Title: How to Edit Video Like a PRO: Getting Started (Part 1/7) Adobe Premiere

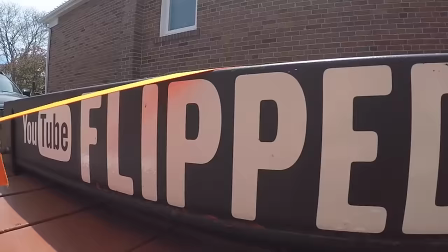0:01 Hey, what's up, guys? Gavin Peacock here from Flipped Society.
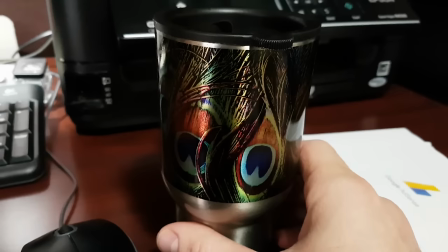0:09 I'm finally getting around to doing this tutorial with you guys.
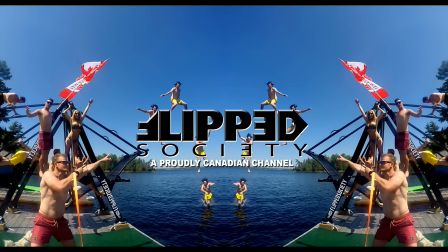0:13 I just wanted to do a very quick introduction and try to keep these videos as short as possible so you're not sitting down for hours at a time. So, without further delay, let's get on to it and start with chapter one, video one.
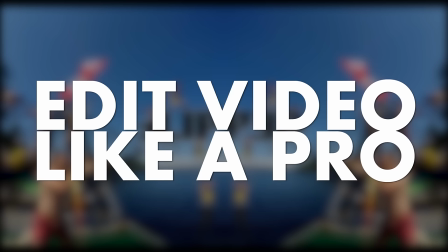0:26 I don't know what I'm going to call this. We'll call it part one. Okay, guys, I've called this segment Edit Video Like a Pro, Editing Video Like a Pro.
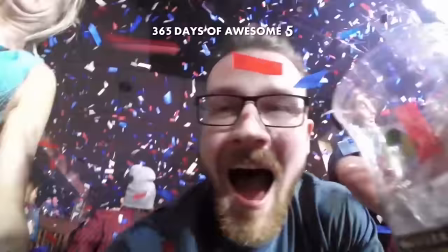0:34 I'm pretty good, but I'm definitely not the best. This is going to be a more basic, straightforward style of editing.
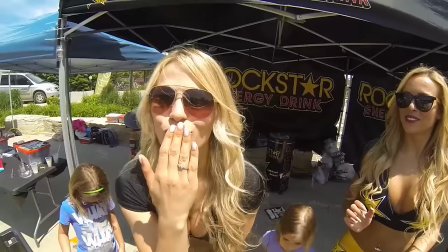0:41 I'm not going to get into crazy effects, crazy layering, crazy masks.
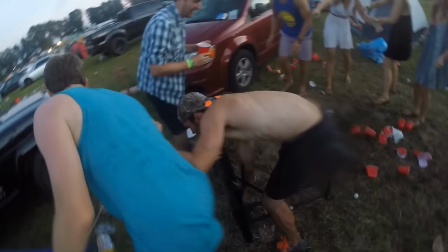0:45 This is going to be the art of editing at its lowest level to make the biggest bang for your buck in footage.
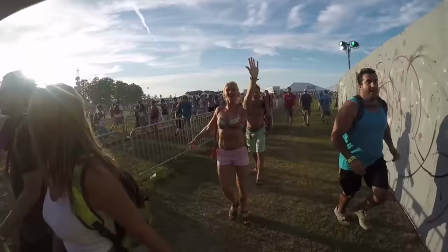0:52 We're going to start this off assuming you've already shot footage.
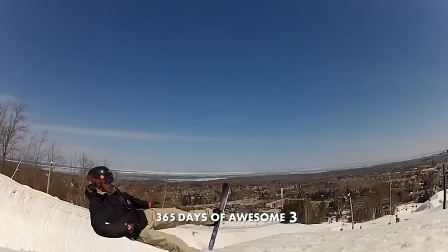0:55 That could be a whole nother 10-part series of how to actually properly shoot with the GoPro, but I'm going to skip that. Maybe come back to it and give you some shooting tips later on,
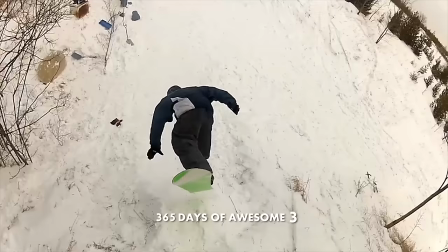1:04 but we're going to assume you've gone out and shot and you're ready to dump into an editing program and get going.
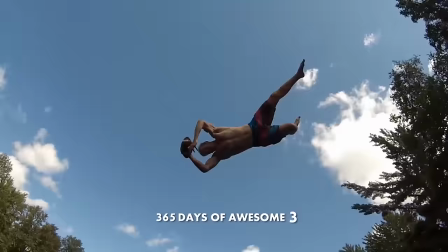1:10 And you can basically break down, I have great footage and bad editing.
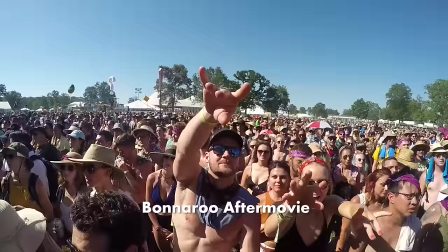1:15 You can have the greatest footage of something and have it ruined by the lack of editing capability.
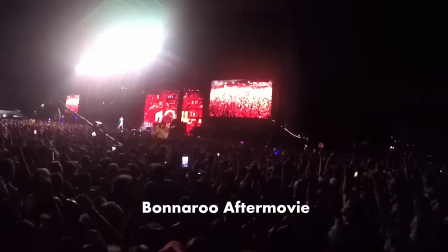1:21 And if you reverse that, having bad footage, you can kind of make bad footage better by having great editing capability.
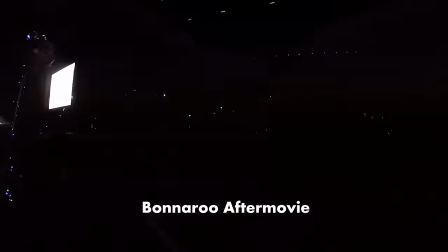1:27 So we're gonna get into the basics, starting from literally opening a project file
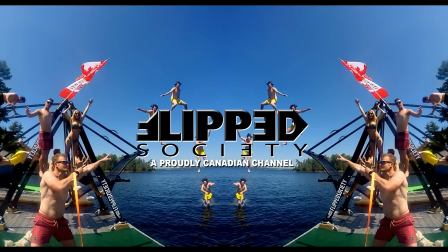1:32 all the way until spitting out a final movie file to get uploaded to YouTube for people to watch. And I'm gonna go through all the steps, believe it or not, in 7 videos as fast as I can. I'm talking way too much already, so let's get on with it.
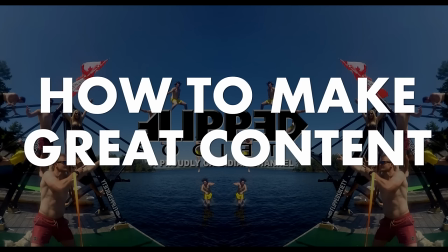1:47 The only advice for this series I'm going to give you guys on shooting footage is my little mini poem of how to make great content,
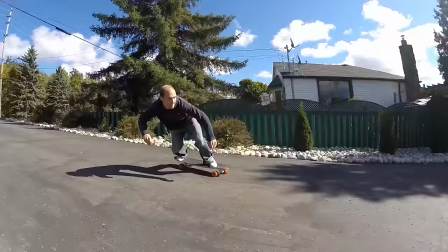1:54 and I have written down here on my cheat sheet so you can hear wrinkling in front of me,
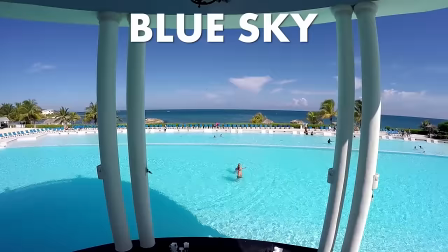1:58 is smooth and steady, slow moving unless fast, blue sky beats gray, and sunset or sunrise is the happiest hour.
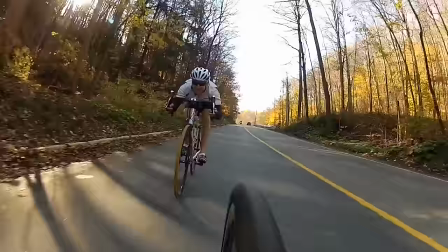2:07 So smooth and steady, always when you can. Okay, camera's gonna be slow moving unless it's fast, right?
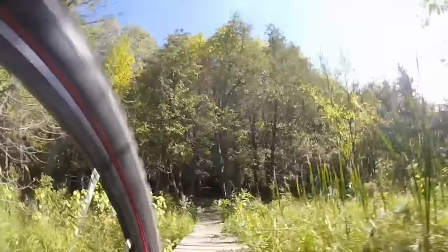2:14 You got a GoPro mounted to a mountain bike ripping down a hill, you're not gonna care to move that camera slow.
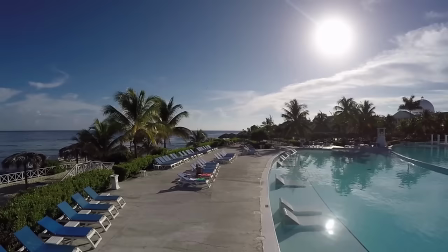2:19 And blue sky always beats gray. I'm showing you some footage of Jamaica, I think, right now as I think of my post-editing to this video.
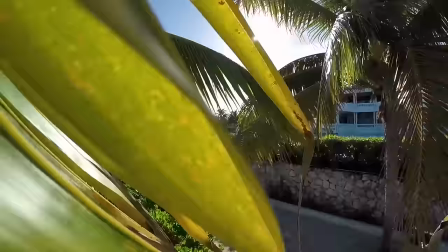2:27 Blue sky, bright sky is always gonna bring in more color saturation, let the chip in the camera absorb more information, and give you a greater overall shot.
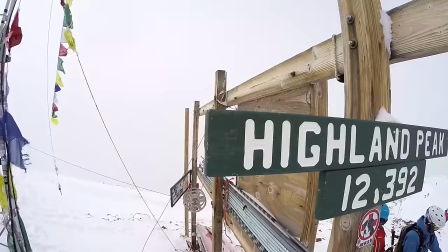2:35 Sometimes I won't even think to shoot anything in gray sky, unless it's a crazy, you know, anomaly, something wild's happening.
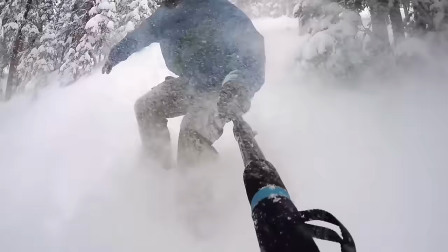2:44 Most of the time now in my later days of editing, I don't even bother shooting on gray sky days, maybe use it as a practice day.
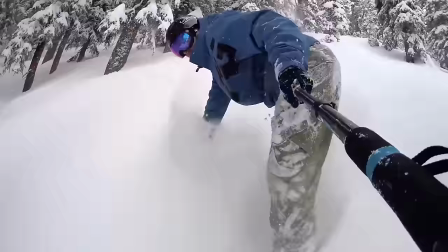2:50 But yeah, thinking towards editing, that footage, most of the time, 99% of the time, isn't gonna make the final cut.
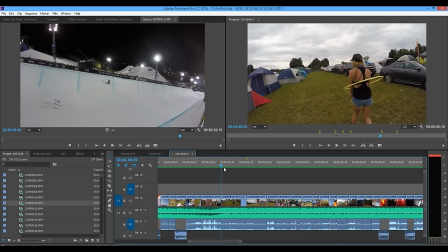2:57 So here's an example of gray sky ruining a shot, making it look horrible, but whatever's happening inside the shot overrides.
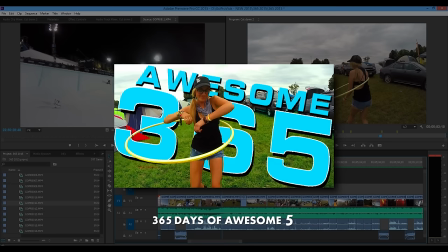3:04 We got a cute babe here doing a hula hoop. So when I was shooting this, I was super angry that it was a shit day, but I knew I was going to film it anyway.
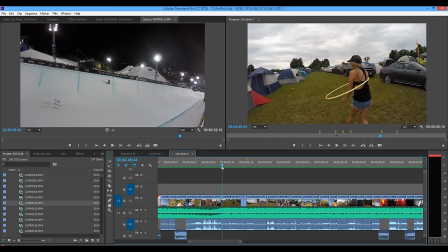3:10 In my 365 piece, this is the one clip that always stands out to me because I think it's the only one that has a crap gray sky in it, but obviously babes override bad weather.
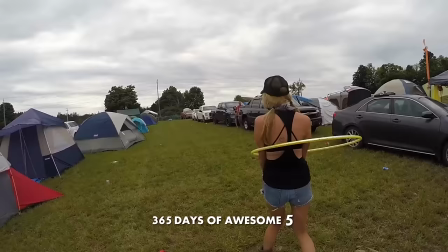3:19 That's a rule. Write it down. So I kept it in there.
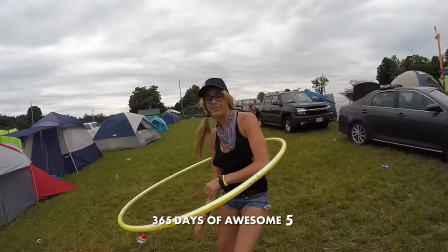3:25 And you can see that trash pisses me off. I wish it was blue sky and all green grass. Let's watch that again.
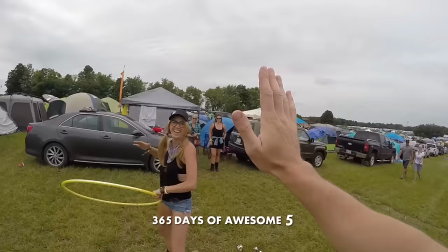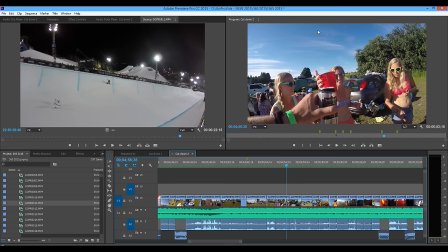3:38 Oh yeah, example. And then we go cut the blue, looks way better, color's popping. You can see why you don't usually want to use that gray sky.
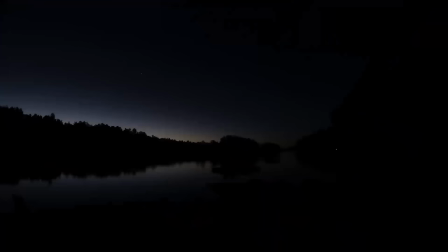3:45 It just dulls everything out. And then all filmmakers talk about happy hour.
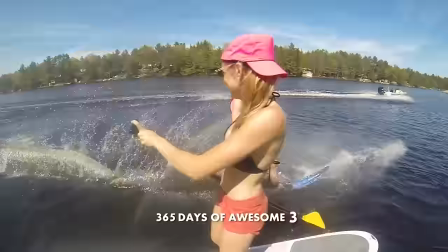3:49 That's gonna be the hours after basic sunrise and the hours leading into sunset.
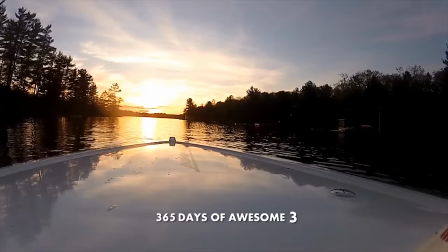3:55 That's when the sky saturates, sun is the best color. I'm sure I got some time-lapse shots to show you guys,
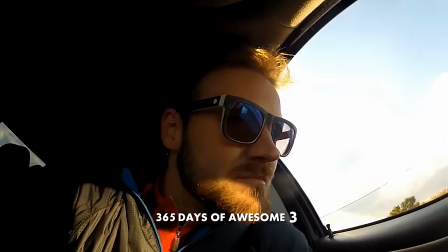4:01 but if there's a time of day you want to shoot to maximize, you know, the quality of the camera, make it those hours.
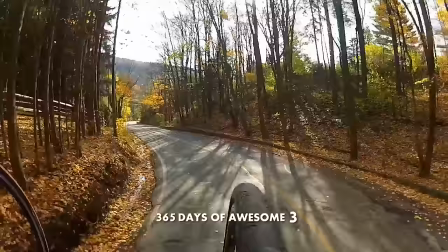4:07 That's my easy little shooting poem to get you through.